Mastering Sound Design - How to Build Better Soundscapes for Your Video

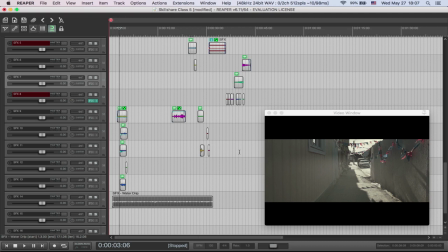So, in a room that a person is sitting in, you could hear the outside traffic, or the sounds of a war raging, or a neighbor playing very loud music, which is annoying, obviously. We follow these paths and mold our characters and situations through them.
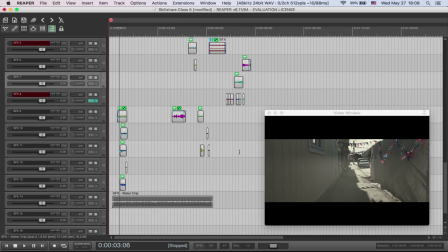We build the world that is outside of our visual perception, outside the realm of what we can see, just as we do in real life. This is all important information to the viewer. So think about this in the context of the story.
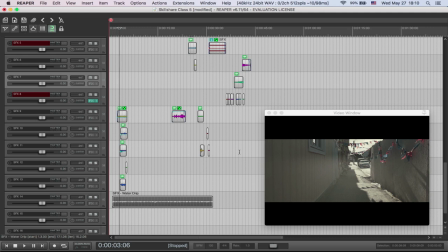Where is your story placed? What is the world that surrounds the protagonist? Is it a nice place? Is it a harsh place? Is it a surreal place? And with that in mind, we move into adding and taking away the sounds of the scene.
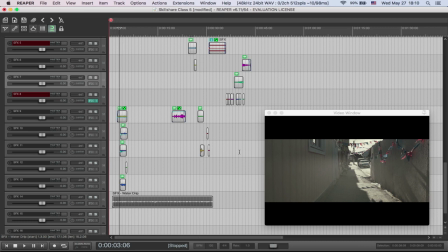Even if the piece we are working on is super realistic, we still have the opportunity to manipulate it and extract only the pieces that are important to the story.
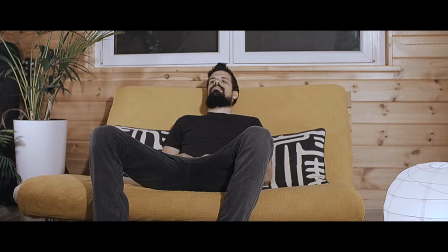For example, let's take a guy who is out of time for some reason. He is sitting alone in his room, just sitting.
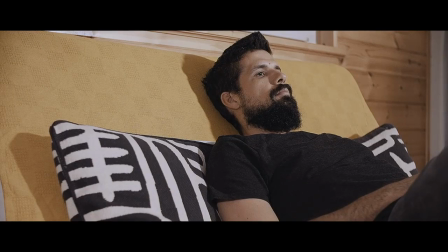Now, we add all the sounds that could be heard in that room in reality.
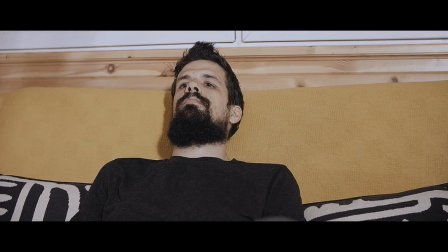But in order to create his state of mind, we over-exaggerate the sound of the clock ticking.
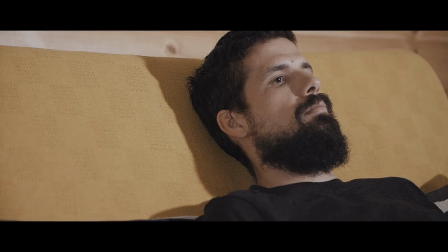We instantly insinuate that this person is unable to solve the task put in front of him and build tension in the scene.
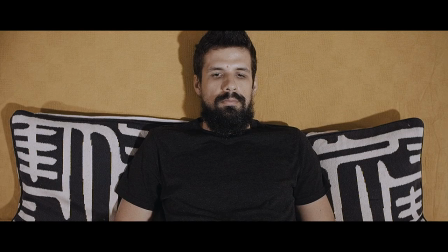He is about to explode due to his inability to act. We know this, as we have all lived through it.
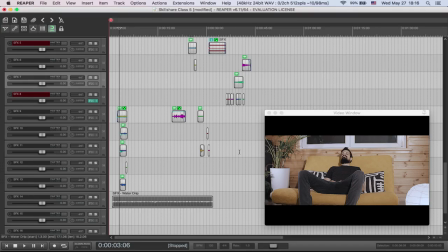Now let's take the same scene and flip it another way.
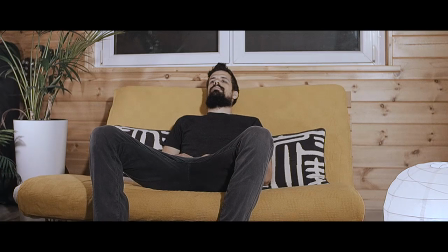Let's make the same setup, but exaggerate the sound of static coming from the radio somewhere in the room.
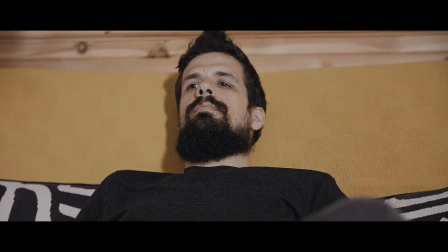The man just looks blank, like he has lost all reasons to live.
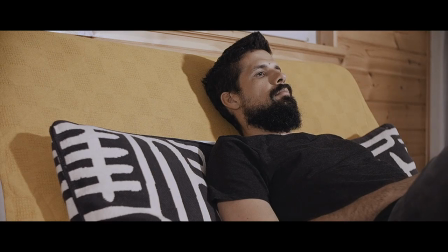Let's do another one. Let's add some nice jazz music coming from the record player.
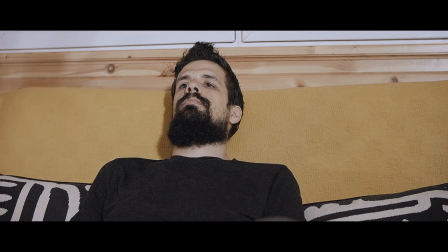This guy is enjoying a nice relaxed evening in his house. And the possibilities go on and on.
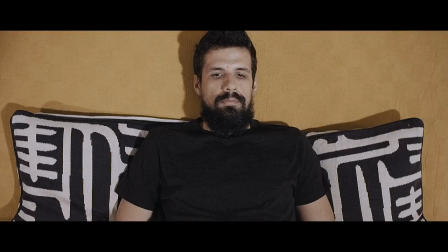So, when thinking about sound, we are creating the personalities of the characters in our stories,
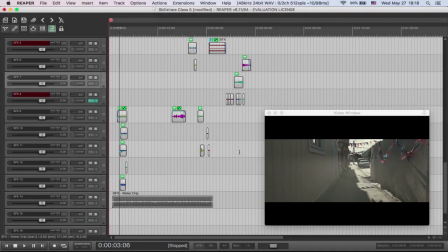be they people, places, or objects. And make no mistake, places and objects can be characters in our story too. Just think of any car commercial. The car is the protagonist. Now that we've established the motivations for the scene, we start to build it.
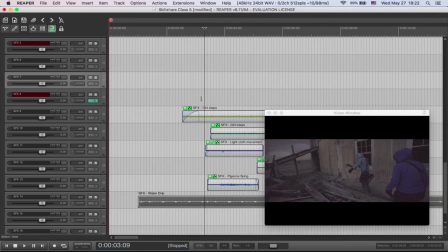I usually start with the footsteps. This is often the most time-consuming part.
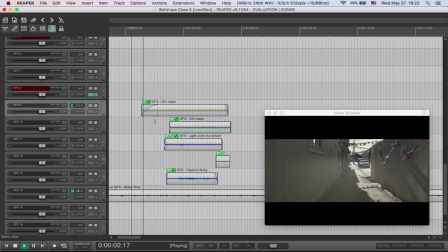After I've done these, I move to the next most obvious actions in the scene, and usually the most important ones.